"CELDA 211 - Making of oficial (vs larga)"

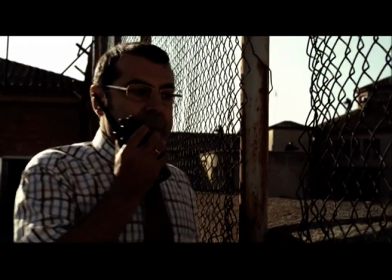(16:51) Habrán sido los antidisturbios que no han tenido otra salida, pero no te preocupes, ¿eh? No va a pasar nada, te doy mi palabra. Tu palabra no vale una mierda, no vale una puta mierda. ¿Qué pasa?
Quise que parte de la figuración pues fueran presos reales, ¿no?
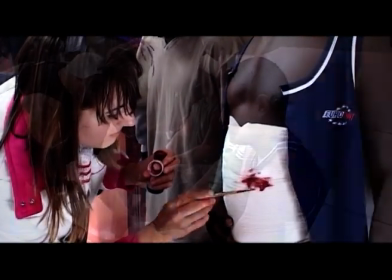(17:08)
Yo no quería que esa cárcel estuviera lleno de figuración no verista o no creíble, ¿no?
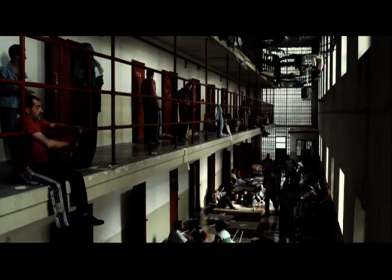(17:14)
Quería que los rostros fueran, que te creyeras de verdad. Y parte de los presos de la película habían sido presos que habían estado en la cárcel de
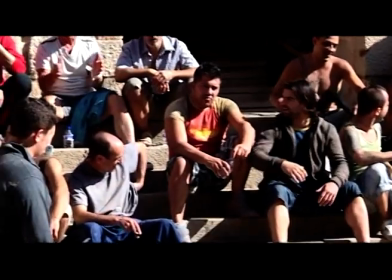(17:22)
Zamora, que estaban libres, pero habían sido clientes, por así decirlo, de esta cárcel.
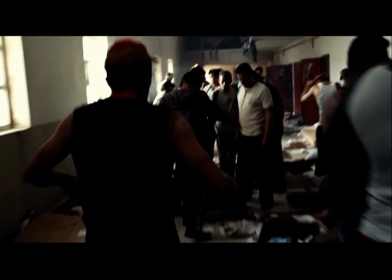(17:26)
Y había otros que lo seguían siendo de un módulo de tercer grado que estaba anexo a la cárcel abandonada.
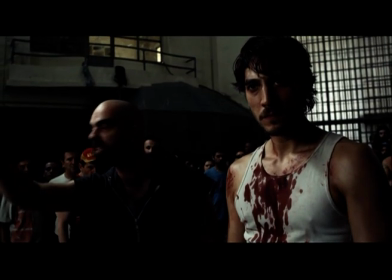(17:32) ¡O van a tener que limpiar la sangre a manguerazos! ¡Sí!
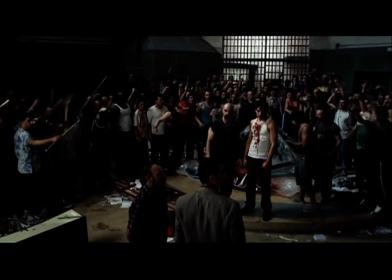Una película muy de primeros planos, porque es una película de personajes, de actores,
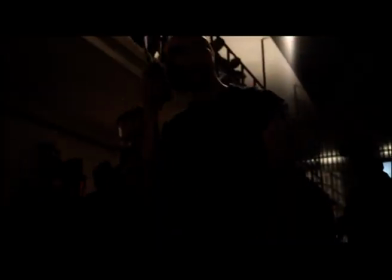(17:53)
una película que queríamos que fuera rodada prácticamente cámara al hombro, entera, toda la parte por lo menos de lo que es el
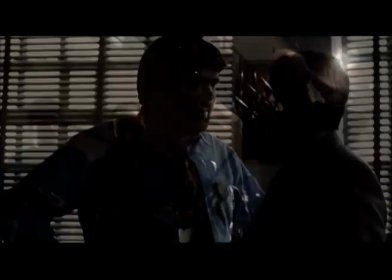(18:01)
motín, en contraste con los funcionarios, que ahí es el único sitio donde poníamos trípode para distinguir,
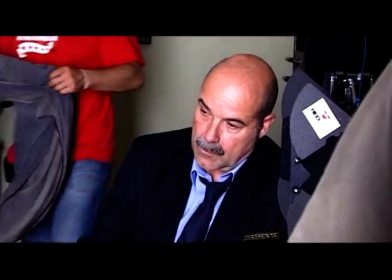(18:08)
¿no?, un poco el mundo supuestamente más estabilizado, que no lo es en absoluto como la película demuestra,
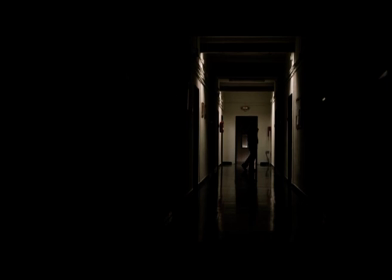(18:13)
y el mundo del motín, ¿no? Para que hubiera esa distinción también en cuanto a tonos, ¿no?, de colores.
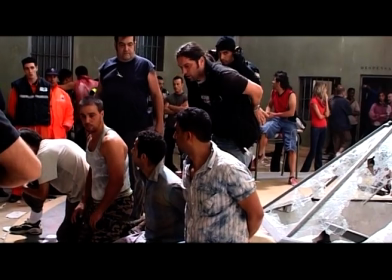(18:19)
Es una película muy densa, pero también hay distinción entre ambos mundos, el de arriba y el de abajo, aunque ambos personajes,
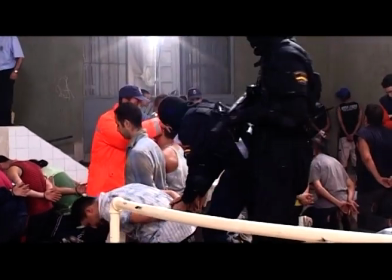(18:24)
los personajes tanto del mundo de abajo como el de arriba, están tan prisioneros de la cárcel unos como otros.
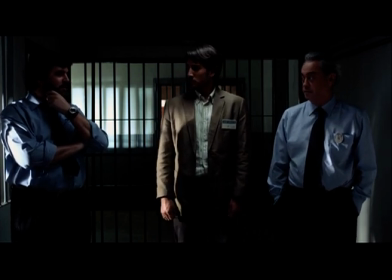(18:32) Acojona, ¿eh? Tranquilo, chaval. En 4 días te acostumbras.
La cárcel es un personaje fundamental dentro de la película.
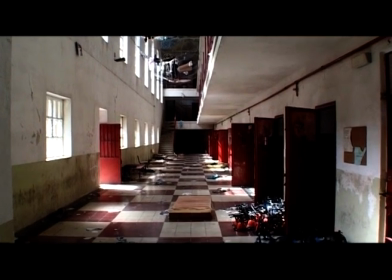(18:39)
Y yo tenía claro desde que escribíamos el guión que esta era una película que se tenía que contar desde una
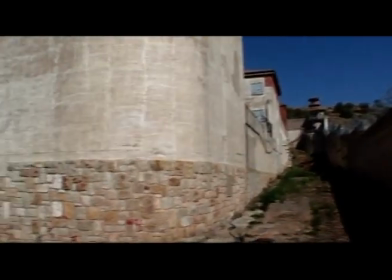(18:45)
apariencia como casi de cinema verité, como casi una especie de semidocumental, ¿no?
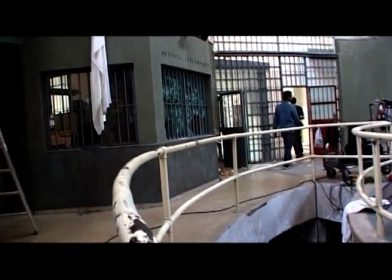(18:49)
O sea, es una ficción, pero el estilo que yo pensaba que le podía ir mejor a esta película era esa sensación como de verdad, ¿no?
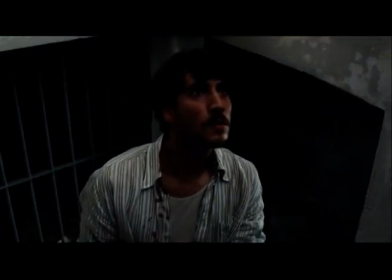(18:57)
Para conseguir esa sensación de verdad, obviamente teníamos que rodar en una cárcel de verdad, no podíamos rodar en un decorado.
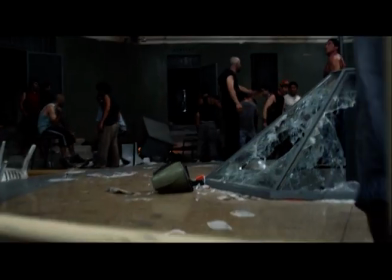(19:02)
He girado por una serie de cárceles de España en las que se podían o no se podían rodar,
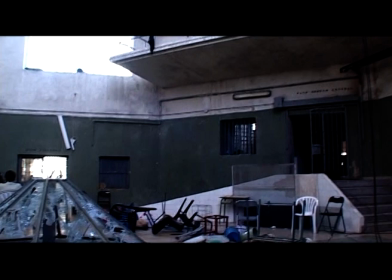(19:07)
tuvimos la generosa ayuda de instituciones penitenciarias y finalmente di con la cárcel de Zamora, que hacía 12 años que estaba cerrada,
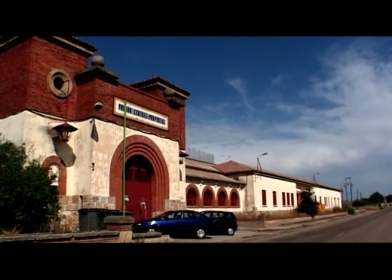(19:16)
y ya nada más entrar tuve un pálpito, ¿no?, como cuando vi a Alberto Amann o cuando das con un actor que dices, este es el actor o la actriz. Entré en esa cárcel y sentí como que algo me removía de pies a cabeza, ¿no? Era una cárcel que tenía una fuerza tremenda, ¿no? Era una cárcel construida pues, después de la Guerra Civil, en los años 40, y con diversas remodelaciones, y que bueno, pues era una cárcel un poco tipo lo que eran las cárceles modelos, la de Valencia, la de Barcelona, que en su día fueron cárceles muy modernas y muy seguras, pero que hoy día pues están prácticamente que se caen a trozos.
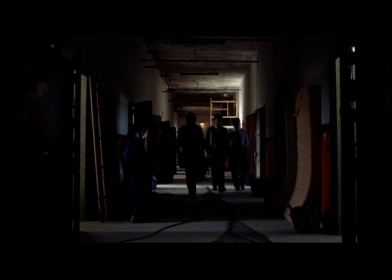(19:51) Bueno, pues ya ves cómo está esto, hecho una mierda. Aquí lo único que hacen es poner parches.
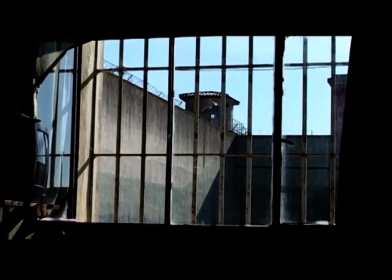(19:56) Hasta que terminen el nuevo centro toca aguantar.
Entonces, bueno, pues ha habido un gran trabajo de restauración
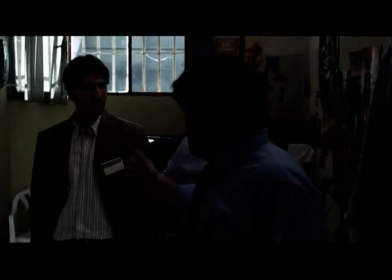(20:02)
y a la vez pues hemos aprovechado también para llevar toda la película hacia una gama de colores, ¿no?
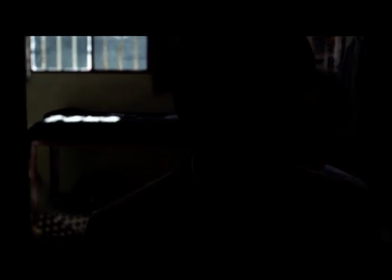(20:08)
Que no fueran estridentes, aunque bueno,
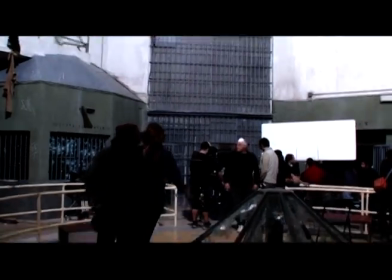(20:12)
siempre los colores en las instituciones penitenciarias suelen ser bastante monótonos, entonces pues bueno, hemos adaptado esa gama
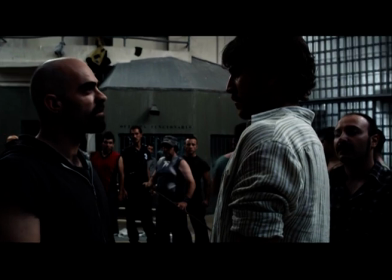(20:19)
cromática carcelaria un poco también a nuestro gusto, pero siempre dentro de una gama de grises y que no fuera demasiado estridente.
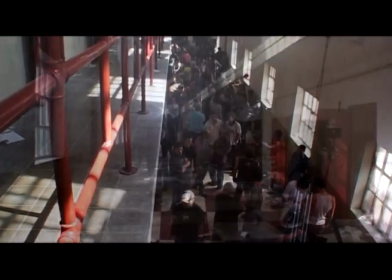(20:28)
Y sí, hemos introducido un elemento que es el rojo en la carpintería metálica de la cárcel,
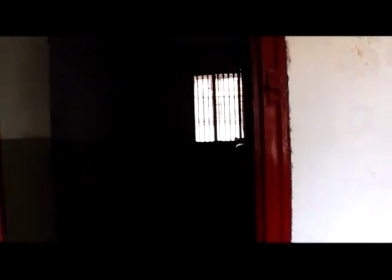(20:34)
digamos que en las puertas, barandillas y tal, que contrasta precisamente con toda esa gama de verdes y grises verdosos, y que le daba bastante fuerza y un poco un toque especial.
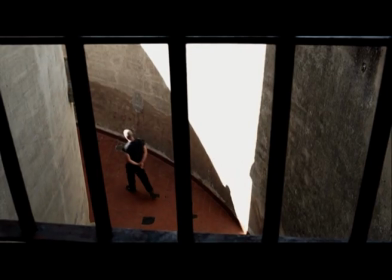(20:45) A este patio lo llamamos la pista, el único aire que respiran los FIES. Fichero de internos de especial seguimiento.
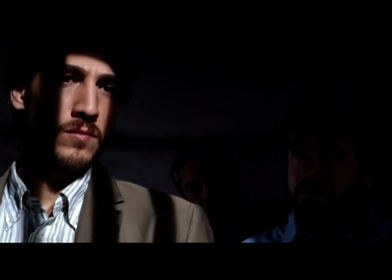(20:53) Asesinos, fugistas, psicópatas, lo mejor de cada casa. ¡Mala madre!